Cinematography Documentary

And that's 4K resolution, which is huge. Huge resolution, a very impressive camera. It's obviously the Aries, but they're a lot more expensive. You're into a different league there.
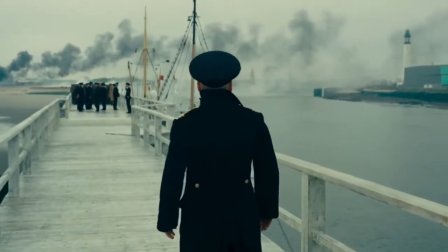[12:39]
This scene starts with a mid-shot of the general that slowly zooms in on his face to show the change in emotion as he begins to hear spitfires approaching.
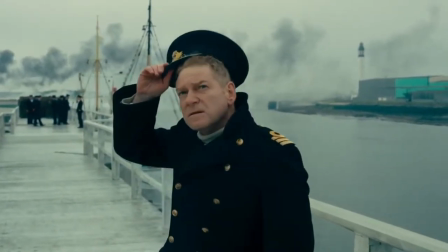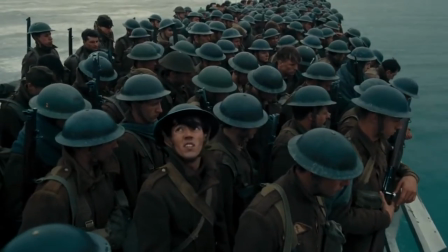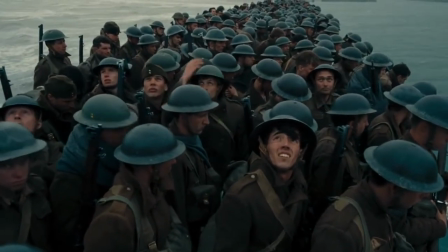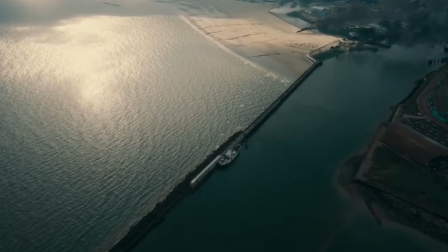[13:05]
This shot of the sea shows the long pontoon of soldiers and gives an idea of how small,
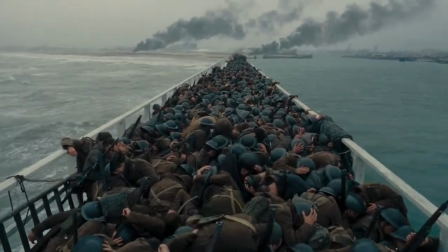[13:11]
vulnerable and helpless the soldiers are as the Spitfires approach to bomb them.
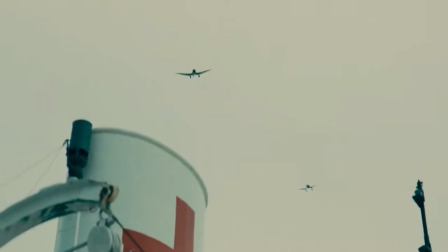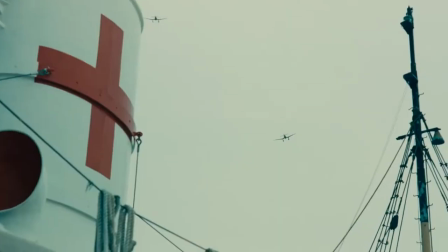[13:23]
In this shot, the camera makes you feel like you're there on the pontoon and it makes you feel like you want to duck down into the crowd to feel safe.
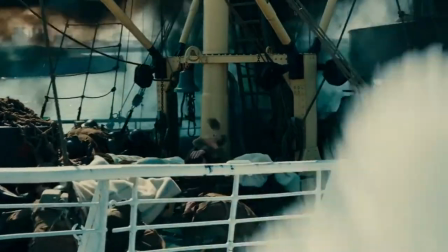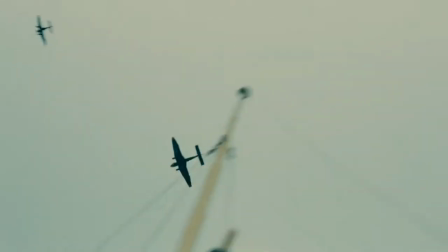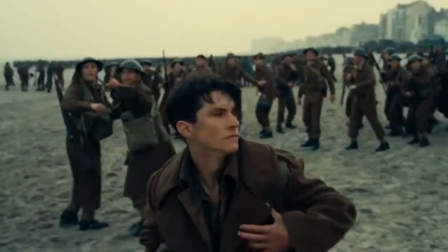[13:45]
In this shot, the camera from the soldiers' point of view how small the Spitfires look but the reaction of the soldier
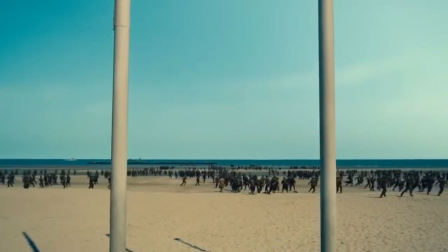[13:51]
and others around him indicate that it's easily capable of killing thousands.
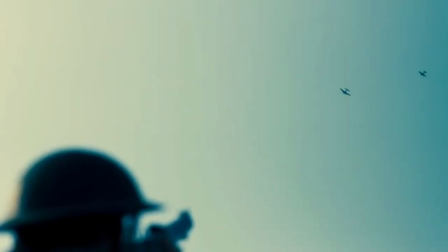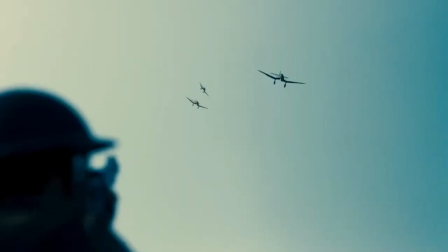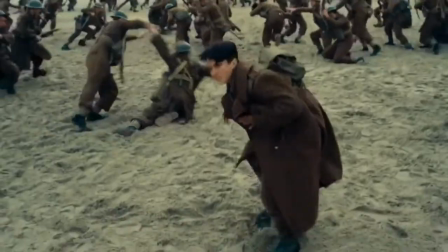[14:08]
This zoom-in shot shows the extent of how many soldiers there are
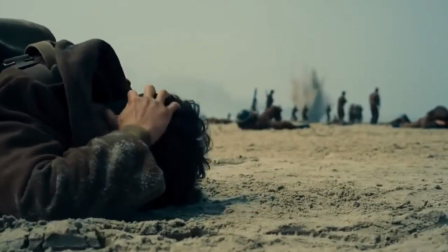[14:13]
and how they went from quiet and orderly to panicked and rushed within seconds.
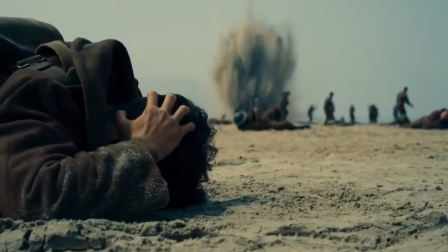[14:18]
This shot makes you focus on the young boy and it gives you a point of view shot.
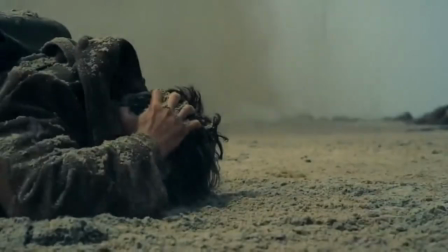[14:23]
Then, in the distance, as the bombs start to get closer, you start to worry more as they look like they are heading straight for him.
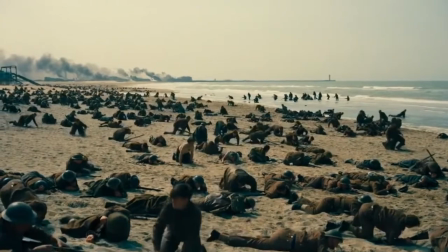[14:33]
The scene then ends on a short pan shot of the area, showing the aftermath of what's just happened.
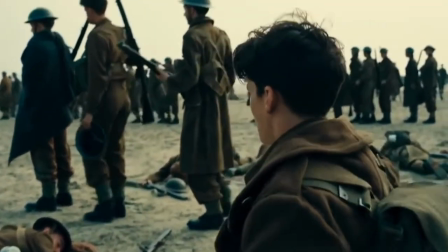[14:38]
It's not as graphic as in the opening scene of Saving Private Ryan, but it still shows what it would have been like.
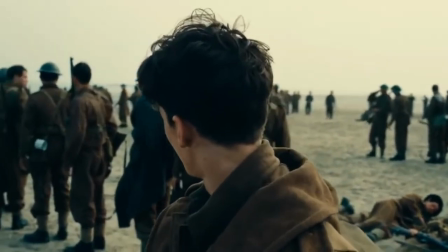[14:45]
It mainly focuses on the injured men being carried out on stretchers.
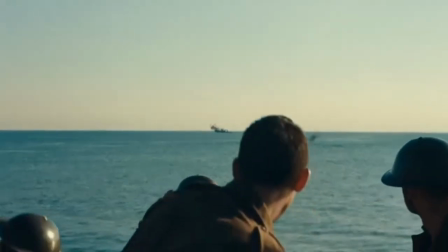[14:52]
In the words of Peter Bradshaw from The Guardian, the film Dunkirk consists of eardrum performing action and is a visceral piece of filmmaking. There's no way ten years ago we would never have made films that looked that good because they just, you know, the gear is so fantastic and again accessible.
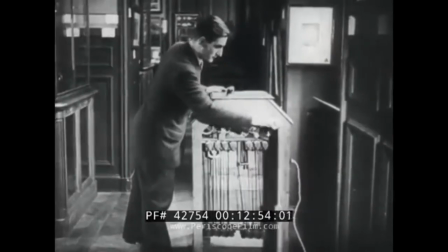[15:14]
As you can see, through the years of cameras, projectors, film and digital,
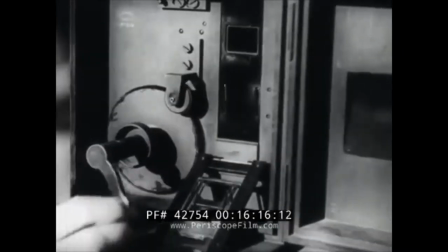[15:19]
the world of cinematography has come a long way and how it has developed to get to where it is today is incredible.